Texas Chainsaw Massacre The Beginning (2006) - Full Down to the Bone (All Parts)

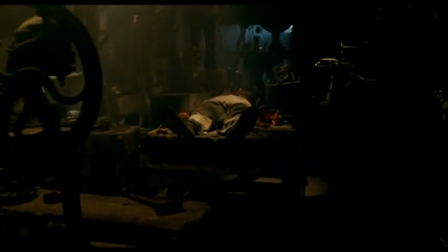The director really went to great pains to make you feel Chrissy's point of view. As the audience, we can only see kind of what she sees.
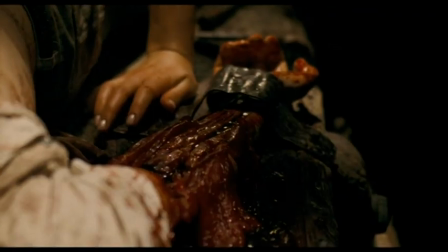And of course, we go full frontal and show the whole thing. Steve Jablonsky did the music.
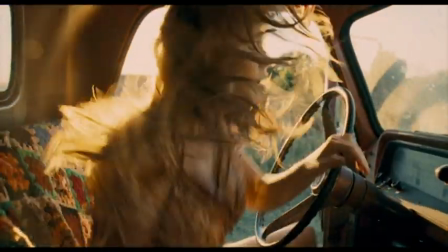He was able to take that mood that he had created in the first one and expand on it. If you listen closely to the score, you can hear almost like a breathing.
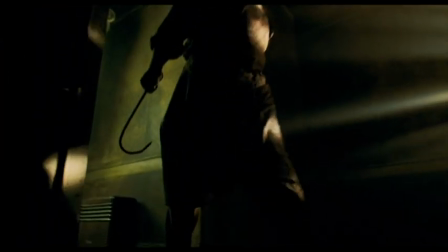A lot of it happens when Leatherface is on screen. The chainsaw has a tone.
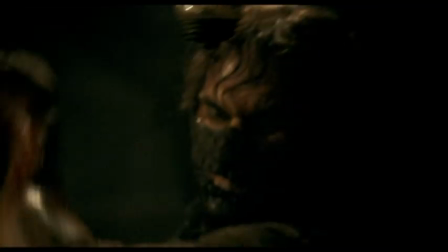When a chainsaw impacts something, it has a tone as well.
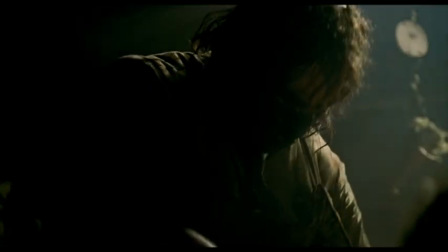We went in and found all the various squishy, meaty, gross noises you could find and just sort of layer those upon layer.
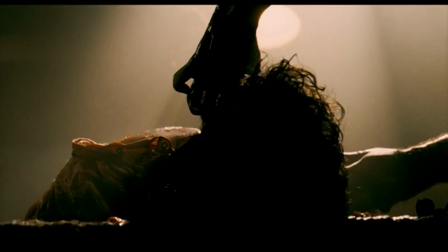We're not gonna show somebody's face getting peeled off cell by cell, but you're gonna hear it. The Texas Chainsaw Massacre is like the granddaddy of horrific slasher. This movie has to push the boundaries.
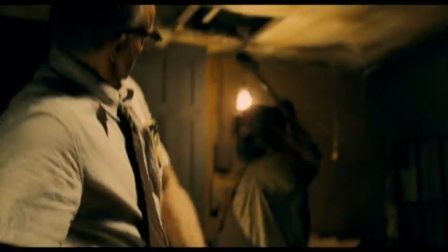You try and push it as far as you can. There are certain moments where we say, okay, we're just gonna go for it.
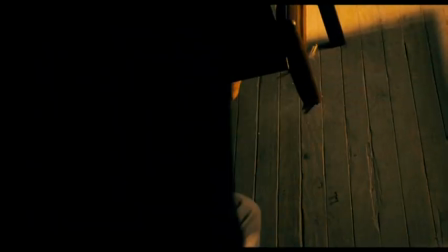It would be crazy to take a movie like the Texas Chainsaw Massacre and try to tame it down.
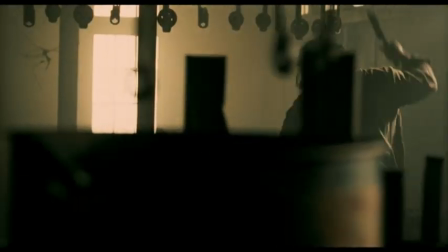The audience that went to see the 2003 Chainsaw, they're gonna go see this and they wanna see more. I wasn't thinking in terms of Marcus's movie was here and we need to escalate to that.
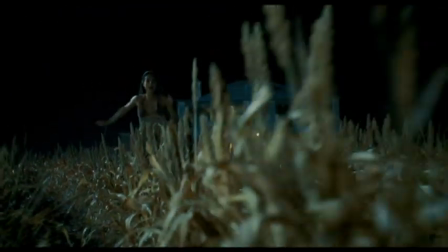I just think it's important to show you the horror of the Texas Chainsaw Massacre.
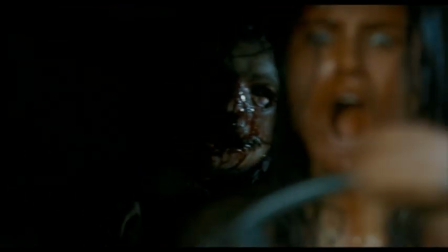I like blood. It was frightening to direct, it was probably frightening to act, and hopefully it's frightening to watch.